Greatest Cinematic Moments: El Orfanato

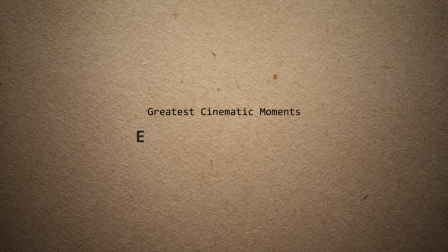0:00 Hello, welcome to Listen Watch Go. Today I'm talking about a scene from the 2007 Spanish film El Orfanato.
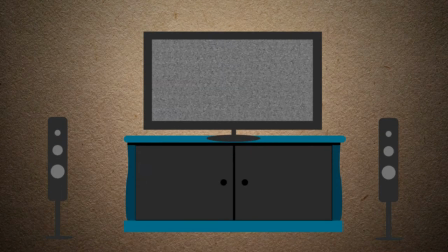0:05 When I was 14 years old, I had the scariest movie experience of my life. I watched The Exorcist for the first time.
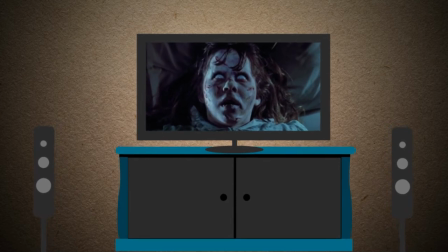0:12 It was a Halloween night, it was an empty house. I was alone, and it terrified me so much I couldn't sleep at all that night.
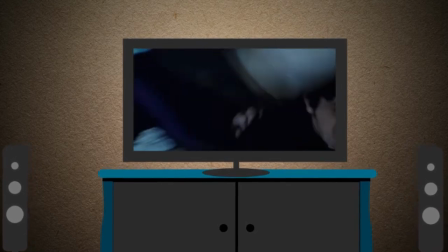0:19 And for weeks afterwards, just the thought of that music, or just the image of Regan's face, totally gave me the creeps.
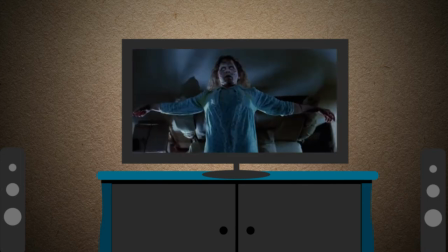0:24 But weirdly, after that experience, I really didn't find horror films scary anymore.
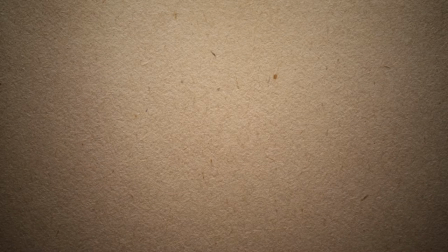0:31 It was almost like I'd been vaccinated against the genre by The Exorcist. Over the years I watched dozens and dozens of horror films, every Halloween I'd watch a whole bunch,
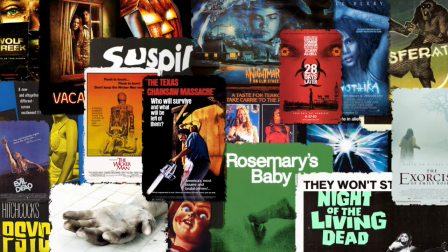0:40 and really none of them scared me at all, until I watched this one film, El Orfanato,
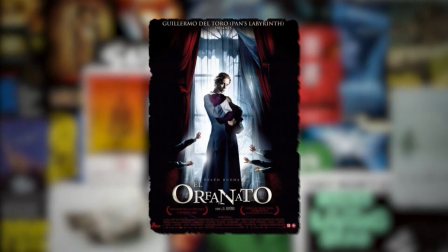0:46 and I felt that feeling of fear from a film that I really hadn't felt in years.
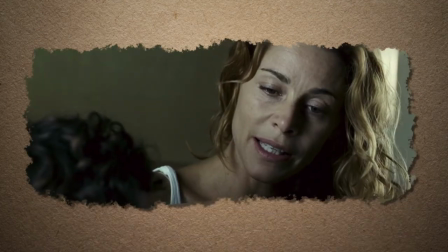0:53 The film's about a character called Laura who grew up in an orphanage and then she returned
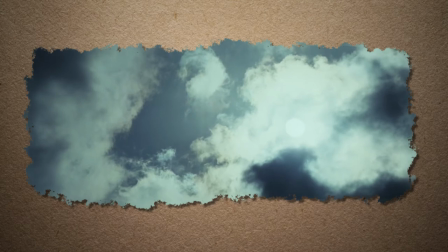0:58 as an adult to the orphanage to reopen it as a facility for disabled children.
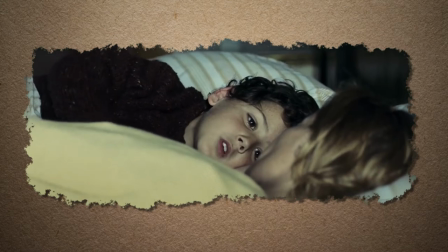1:05 Fortunately her son goes missing and she obviously experiences a lot of grief from this.
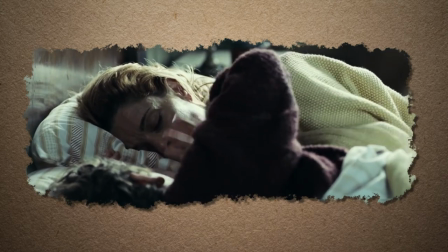1:11 And the scene in which I'm picking today is where she gets to the point where she's so desperate
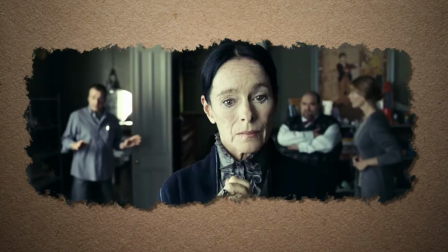1:18 that she asks for the help of a medium to help to find clues,
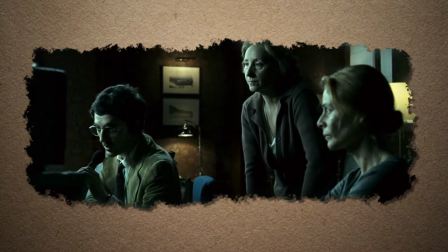1:25 to help explain what has happened to her missing son. The medium inspects the house as Laura and others watch her on the screen.
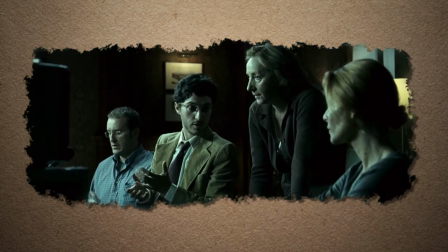1:33 It's explained to Laura that as the regression commences, the past, the present and the future will cross.
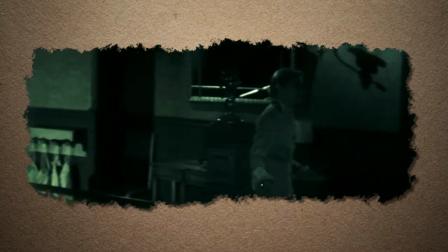1:39 That it may sound like witchcraft, but she mustn't fear the parallel perception.
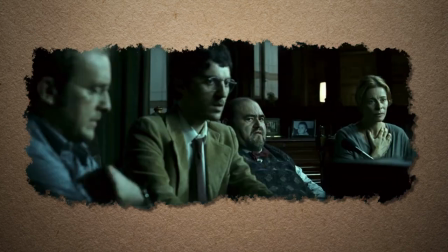1:45 As the medium's walking around the orphanage, she says that she can hear something. She continues trying to find the source of this sound.
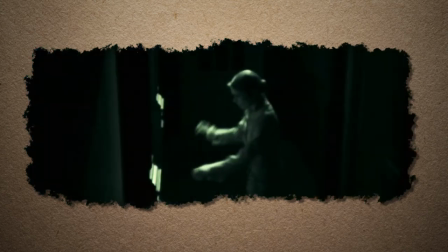1:53 As she gets to a door which is locked, she can hear children crying behind it.
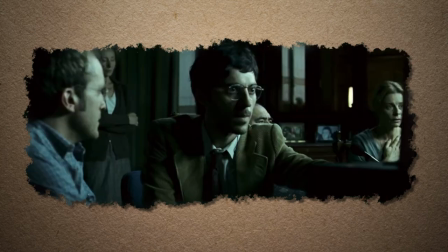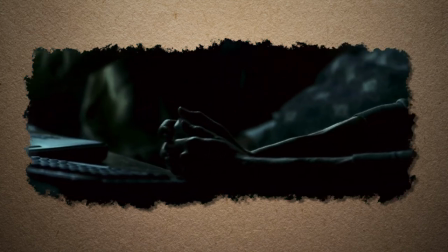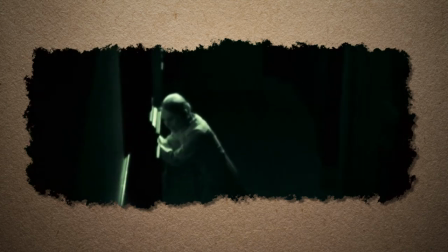2:08 When she finally gets the door open, she recoils in horror, exclaiming, what have they done to you?
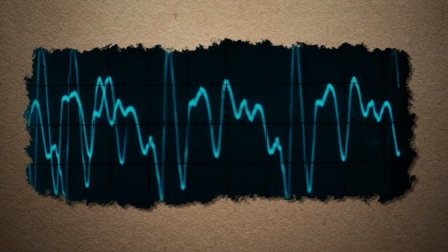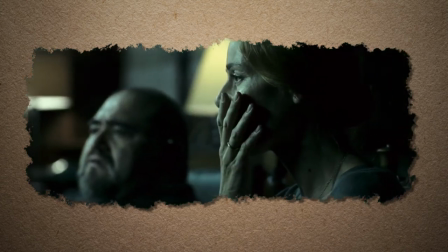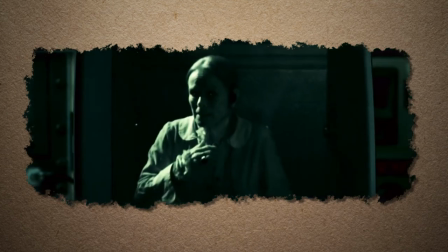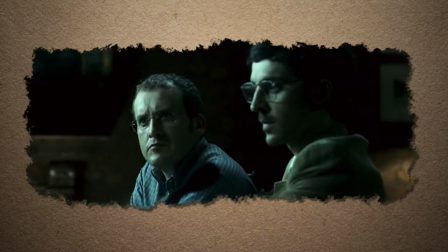2:32 This scene has really incredible sound design and adds so much to the creepiness and the tension especially when she finally opens that door and you can hear the
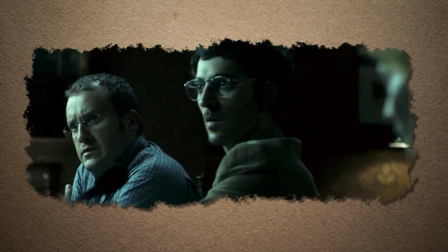2:41 sounds of the children and these these eerie sound effects it's almost like a crescendo of horror but what makes the scene so scary is that
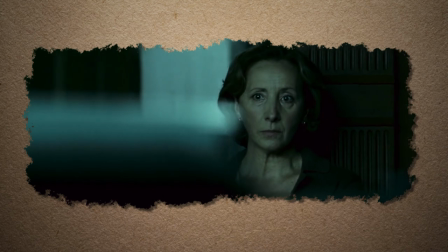2:50 you see nothing of the children all you see is the horror on the face of this medium and the sounds of the children crying for
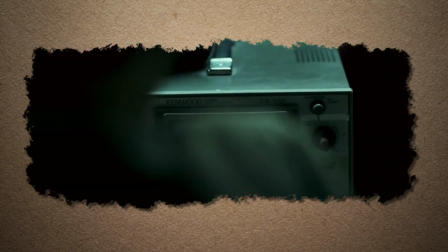2:58 me El Orfanato is the scariest film of recent times check it out if you're into that sort of thing if you like this video please like subscribe leave
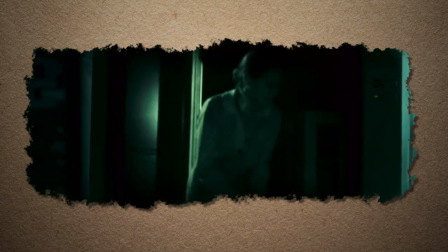3:05 a comment i've been listen watch go cheers